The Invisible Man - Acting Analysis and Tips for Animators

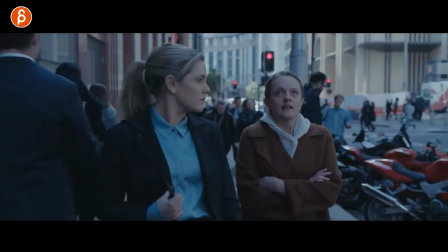[4:02]
i'm going to move forward to this moment here where you can see that she realizes this is really not going to be great the shoulders are up that's tense you see that part in the throat that's tense her arms are together everything is just tight and confined to that box even when she
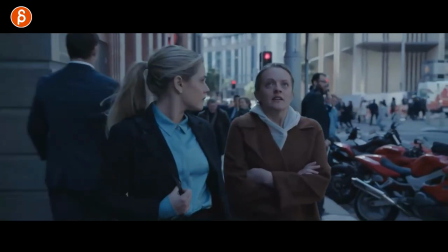[4:17]
walks look at that she's got very thick it's very it just it's not big and broad and
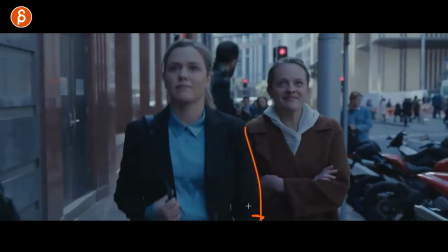[4:23]
confident compared to her arm is dangling it's free she has a lot of up and down in the root watch this
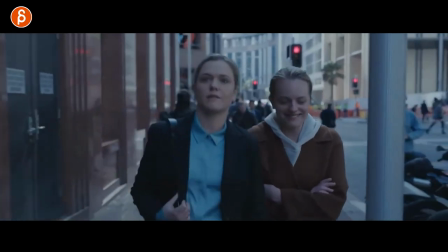[4:30]
very confident in her walk we can go all the way back here where she has a lot more left and right and swaying she's very powerful
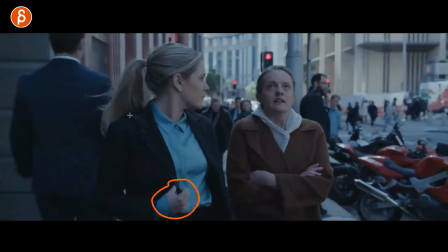[4:37]
you might even read into this even though that's just kind of hanging on you know to a prop but you might even read into what well she wants to be in control she's holding this this is control i'm reading way too much into this but to me this is just all about contrast you got
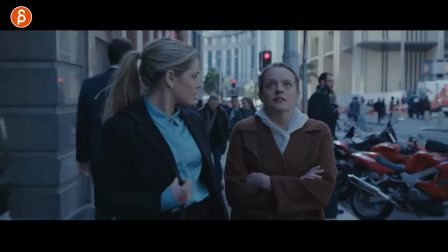[4:50]
two characters how are you going to make them look differently how you make them move differently and behave differently and as she realizes that this
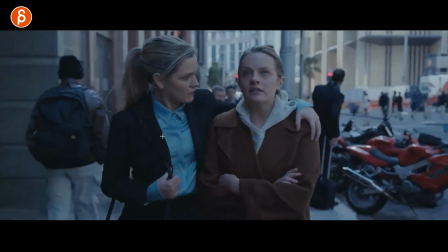[4:57]
is her sister by the way so my sister is not in good shape here let me put my arm around that and then you got that moment of contact and they have a bit of a sisterly thing going on at the end here
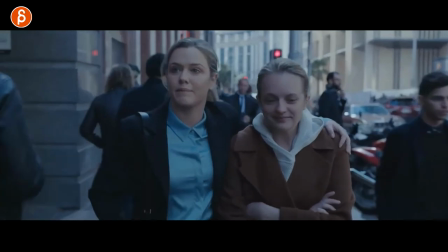[5:06]
all right you can see still yeah it's not quite working but all right let me try this again and then she lets go and then you see this as she
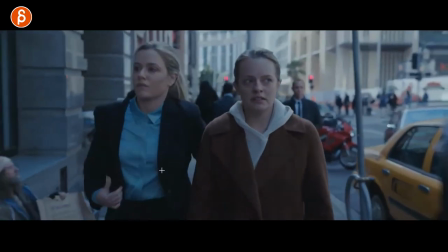[5:13]
lets go for arms here she lets go of that here realizing all right let's do this and they're both a bit more confident
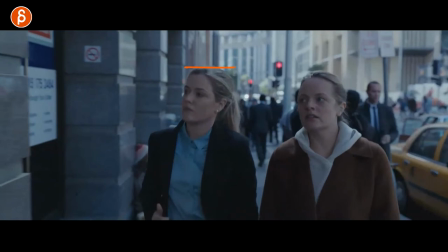[5:20]
it worked and they're a bit more equal even here on that random frame you can see they're almost the same height it's almost like all right we're equal not that in competition but they have almost equal strength equal posing we're okay versus here and it's because she's closer to camera but still she
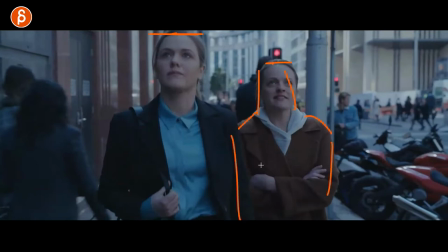[5:36]
is taller it makes her look smaller because of that potentially weaker so you got that whole strong versus not strong i wouldn't say weak
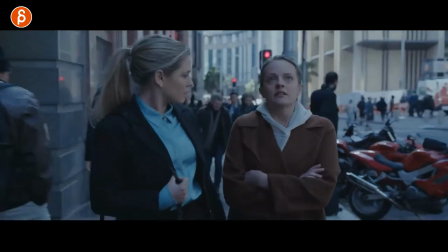[5:44]
but she's just nervous she's afraid so think about that as you have a scene with multiple characters be it two or three what can you do to make them
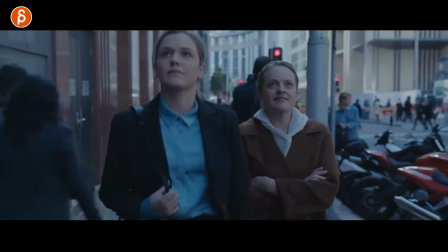[5:51]
different is it important to have a height difference for maybe a status level is important for them to be somewhat on the same
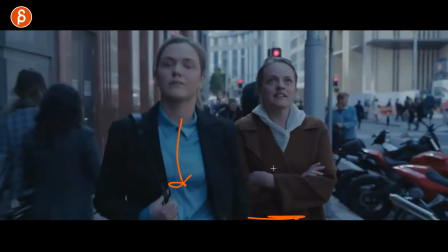[5:58]
level is it important for them to be close or for one person to be in front of the other person so all of that staging and that distance relationship will tell us something about the characters how they feel and how they feel you know towards each other speaking of pose is a simple scene as a scrub through she gets a phone call and that's it but why do i like this a it's because this is almost like your classic waiting assignments that you get in school and Let's say you put the phone here so we understand what's going on. So it's not hidden. But that tells us something. She is not in a comfortable space in terms of happy or excited. She's like, oh, it's the head hurts or she's tired. So that initial pose already tells us something. Then as the phone rings, you can see this. So it's not a crazy jumping out of the chair thing, but it's also not a super relaxed. All right, I guess the phone is ringing. So it's more of a, oh. So how someone reacts to whatever outside sound or movement or a character coming in will tell us something about this character. Then look at how she picks up the phone. She looks at this display for a long time, holds this, still looking, it's a big pause. Then finally grabs the phone, still looking. So do you grab the phone quickly? Is it because you're really anticipating and waiting for the phone call? Are you dreading a phone call?